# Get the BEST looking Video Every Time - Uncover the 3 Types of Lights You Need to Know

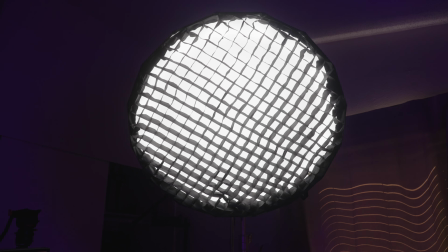8:10 Now you can use your cob light as your key light,
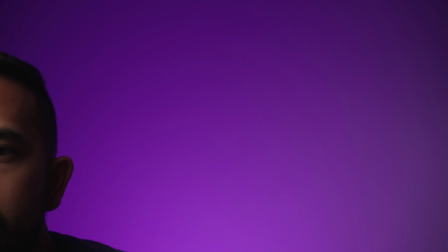8:13 and you can throw the honeycomb grid on top of the softbox to make sure that that light isn't spilling onto the background and diluting the color of the Aputure B7C.
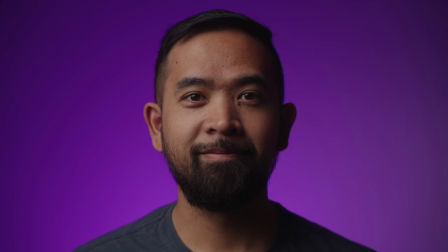8:21 And if you want a nice hair light, use the Ambitful A2 and match the color of the Aputure B7C, and now you have a really nice looking setup. The last example for how you can use these lights is for YouTube setups, just like mine.
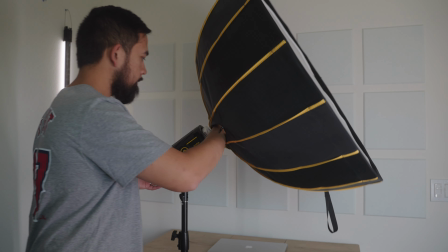8:35 So I have my cob light, the Godox VL300 with a 34-inch softbox and a honeycomb grid on top of it, and I'm using it as my key light.
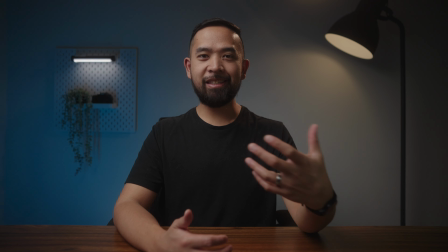8:43 The Aputure B7C is in that IKEA lamp over my left shoulder, and it's set to 3200 Kelvin to create that contrast of warm and cool lights.
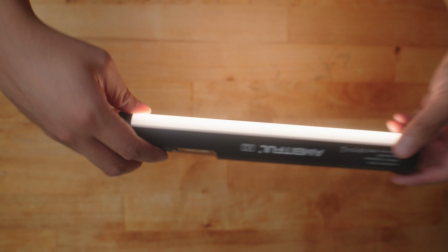8:52 And it's also providing some light behind me to help separate me from the background. And we've also got the A2 right over here acting as a practical and an
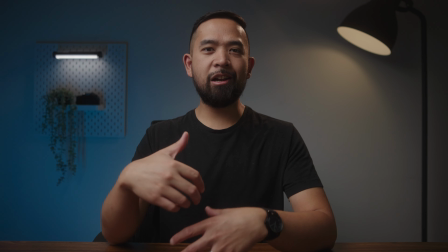9:00 accent light to help light up this side and also to bring more interest to the background.
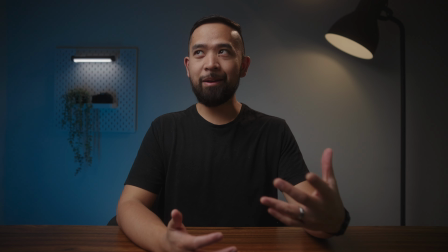9:05 And if it's not obvious already, I am using an additional 2 lights.
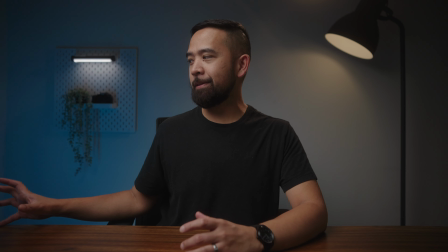9:09 On this side right here, I have my Nanlite Pavo Tube 30C that's set to this blue color to help light up the background a little bit more,
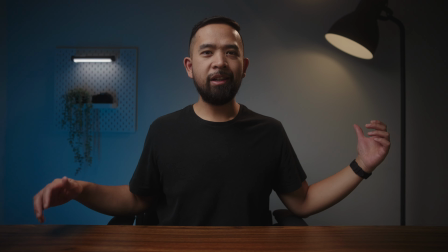9:16 but also to contrast this warmer color and create a lot more dimension in the image.
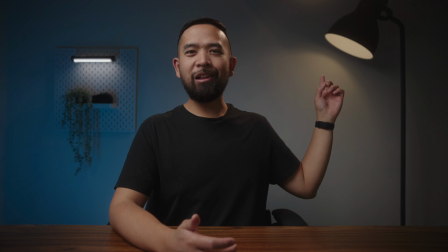9:21 And then I also have this cheap Yongnuo spotlight thing right above me that's acting as a hair light.
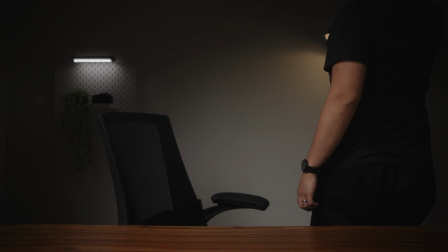9:29 But even if I turn off these 2 lights and use just the 3 lights that I talk about, I still think that the image looks really cool. One of my favorite things about this trio of lights is that it's very lightweight, portable, and easy to set up.
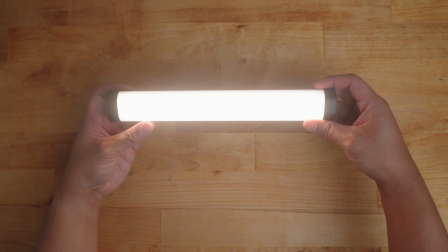9:42 The 2 smaller lights are battery powered, so I can use the internal battery if I needed to, and if I'm not using them here in the home studio, I can easily just grab them, pack them up, and go. If you're considering buying the larger tube lights, I would still encourage you to buy them if you have a lot of ways that you want to use them.
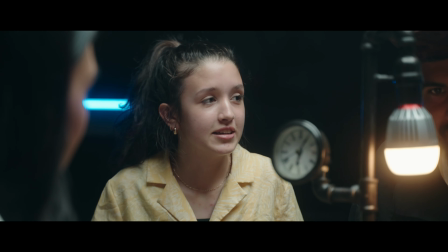10:00 Here's a few examples from past shoots that I've done just to show you the different ways that I've used larger tube lights.
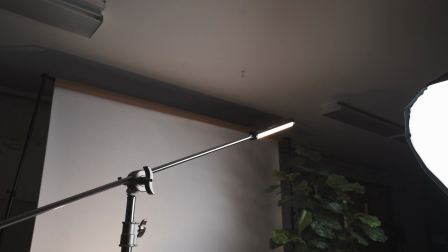10:06 I talked a lot about the smaller tube lights like the A2 because I feel like it has more practical real life use, at least in my case. But depending on the type of content that you shoot, larger tube lights can be very useful.
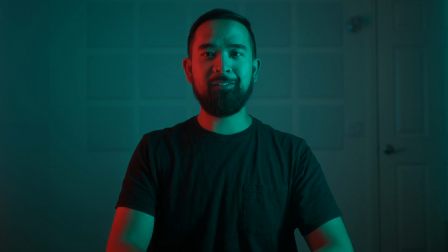10:18 In fact, you can do whole lighting setups with just 2 4-foot tube lights. And you can learn about how to do just that in this video right over here. If you want more videos on lighting tips and inspiration, click on this playlist right over here. Thank you guys for watching, and I'll catch you on the next one.